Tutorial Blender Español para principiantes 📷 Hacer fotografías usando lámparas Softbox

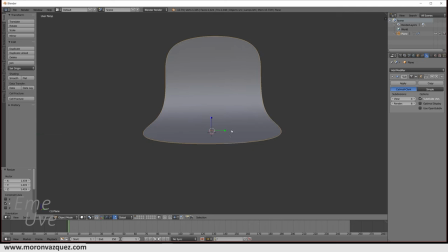Bueno, y más ancho. Vale, aquí irá ahora nuestro objeto.
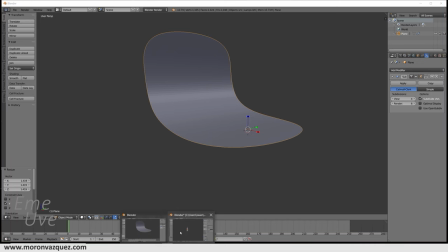Mi objeto en este caso es una botella que tengo aquí, que
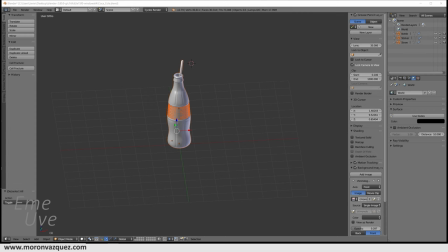la descargué de la página free3d.com de Bojanak Karstik. Ahora ahí abajo aparece el escrito, es el diseño, no es mío. Entonces nada, este objeto lo voy a copiar y me lo voy a
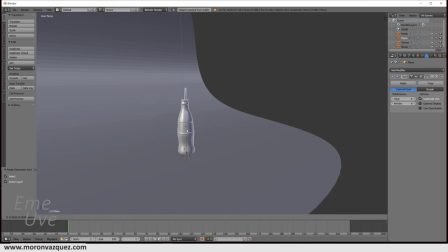traer aquí. Vale, ahí lo tenemos. Lo pondré aquí más o menos, un poquito así, y más grande, ahí va, así más o menos.
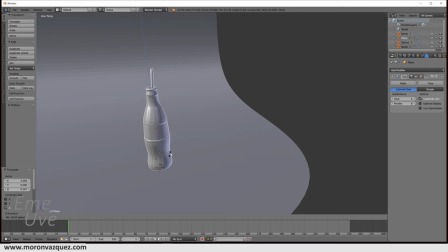Lo voy a girar de esta manera, así. Ahora lo veremos bien.
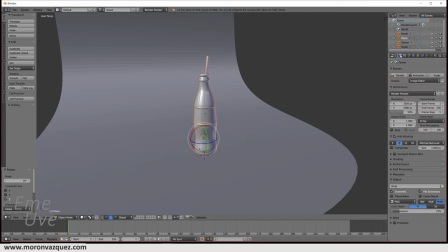Vale, nos venimos aquí y bueno, tenemos que tener activado la opción Cycles Render, ¿vale? Y aquí os aconsejo lo que tengáis tarjeta gráfica con GPU, una tarjeta gráfica mejor dicho, que lo activéis.
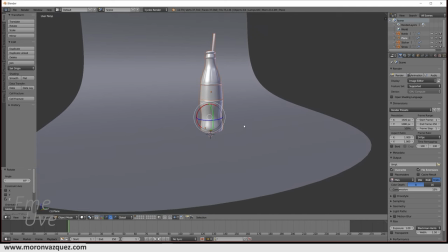Vale, y ahora lo siguiente que vamos a hacer es, vamos a ver una previsualización en Cycles y vemos que está todo oscuro. Vale, bien, bueno, pero voy a poner un poquito esto más recto para que se vea el logotipo bien, vale.
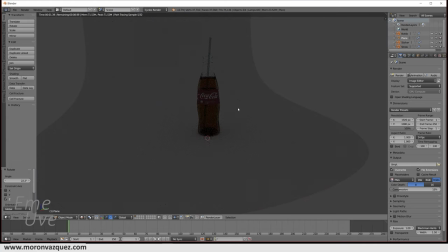Vemos que está todo oscuro y solo recibimos un poco la luz del fondo.
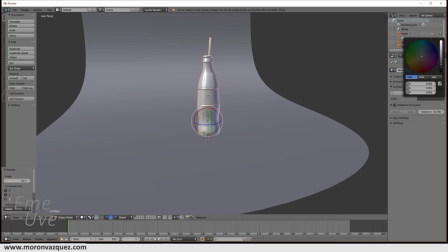Que el fondo, en este caso, yo lo voy a poner negro. Ahí va, negro completamente. Y ahora sí que sí, lo veremos todo oscuro, vale.
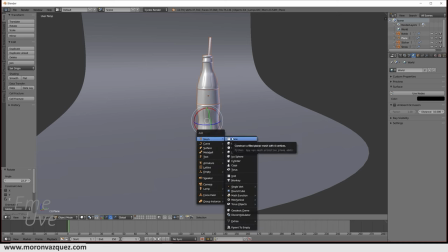Bueno, le damos a Shift A, esta parte que no hace falta que la hagáis, es simplemente para explicar cómo no lo haría yo. Le damos a activamos un punto. Ponemos el punto aquí, por ejemplo, ahí va, y así, para iluminar, ¿no?
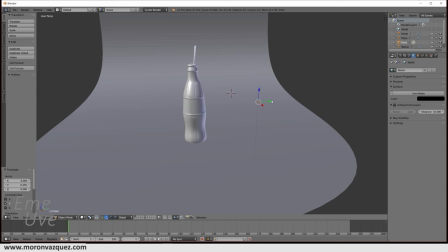Esto es como no se debería de hacer, un softbox. Y Shift D para duplicarlo, y aquí, por ejemplo. Le damos ahora a la... para ver el renderizado. Nos estamos viendo que, aparte que son bastante oscuros, le voy a dar, por ejemplo, aquí a 500,
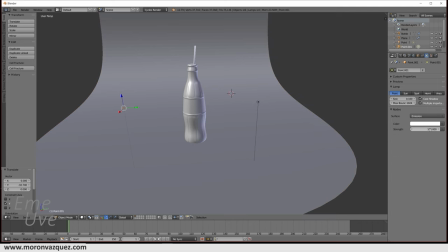y aquí a otros 500, para ver cómo quedaría.
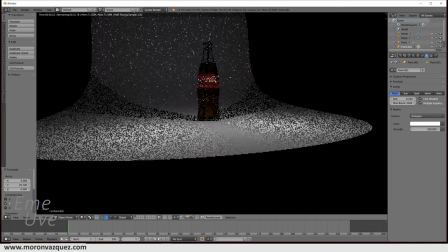Ya os digo, esta parte no hace falta que la hagáis. Vale. Aquí estamos viendo ya lo que yo decía. Esta forma de iluminar no es la adecuada.
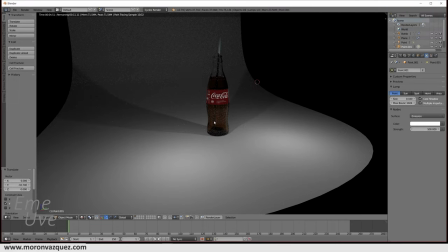Ya veis que está las sombras muy fuertes, que no queda bien.
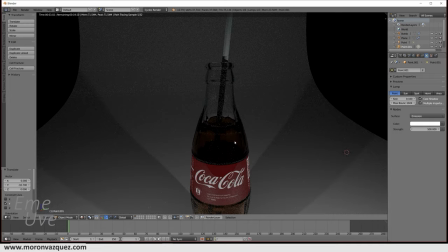Aunque le demos más luz, lo único que vamos a obtener va a ser una luz fuerte, muy radical, y no es lo que estamos buscando, ¿vale?
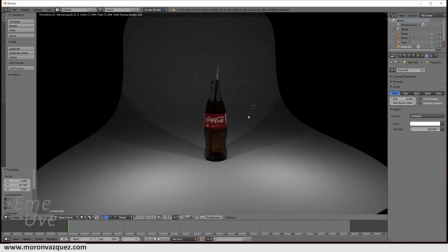Para el tema de la fotografía con softbox. Entonces, nos volvemos aquí.
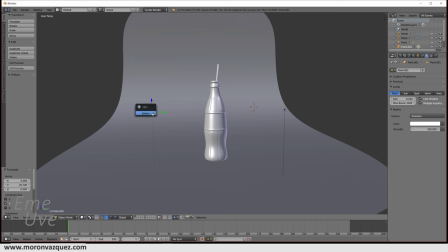Y vamos a borrar estas dos lamparitas, que no nos sirve.
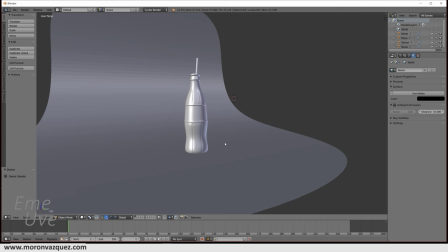Y vamos a activar, vamos a sacar un plano.
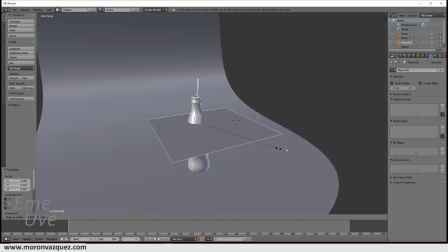Este plano que tenemos aquí, le vamos a dar a la S para ampliarlo. Y esto se va a convertir en nuestra lámpara.
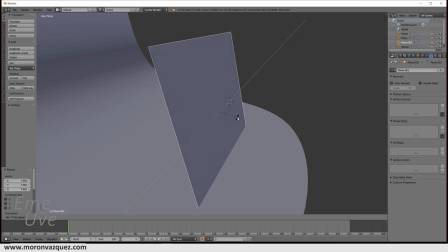Y vamos a ponerla así, más o menos, una cosita así. Y vamos a ir probando con ella.
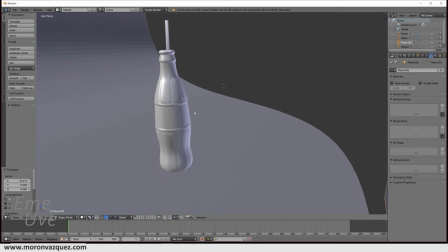La ponemos aquí. Y vamos a ver con la lámpara seleccionada, aquí de esto de cerca para verlo. Nos metemos aquí en materiales, le damos a un nuevo material y le damos a emisión. Esto es igual en aquí como en 2.8, perdón.
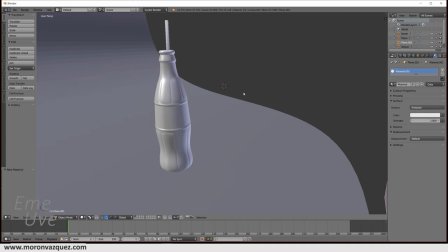Bueno, pues vamos a de nuevo activar el render y ya estamos viendo aquí,
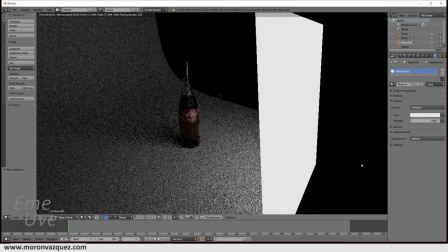fijaos la luz como sale difuminada, porque lo que hace este cuadro es toda esta luz repartirla, toda esta cantidad de luz repartirla en este cuadro.
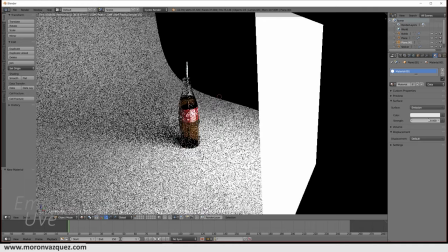Vamos a añadirle más potencia, voy a ponerle 10, por ejemplo, ya vemos una luz más fuerte.
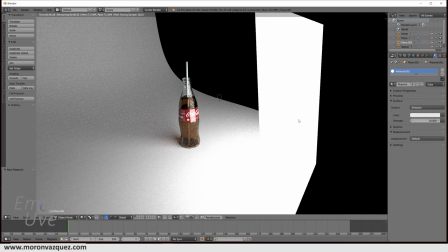¿Qué pasa si este cuadro lo pongo más pequeño? Vamos a verlo.
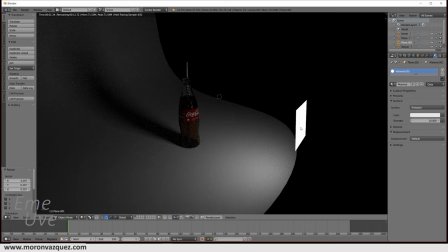Si yo pongo este cuadro más pequeño, aparte de que empiezo a recibir menos luz, vamos a ver que las sombras empiezan a ser un poco más fuertes. Esto es debido a que la luz, el punto, se centra más en un punto, en una zona pequeña.
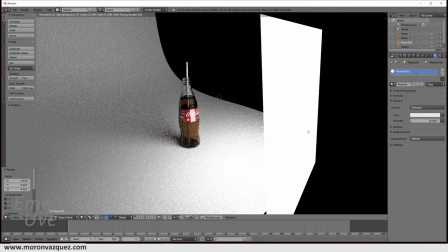Entonces, la opción buena es abrirlo. Y aparte de que tendremos más fuerza en la luz, también tendremos una luz más difuminada. Vemos aquí los famosos ray tracing que están ahora muy famosos.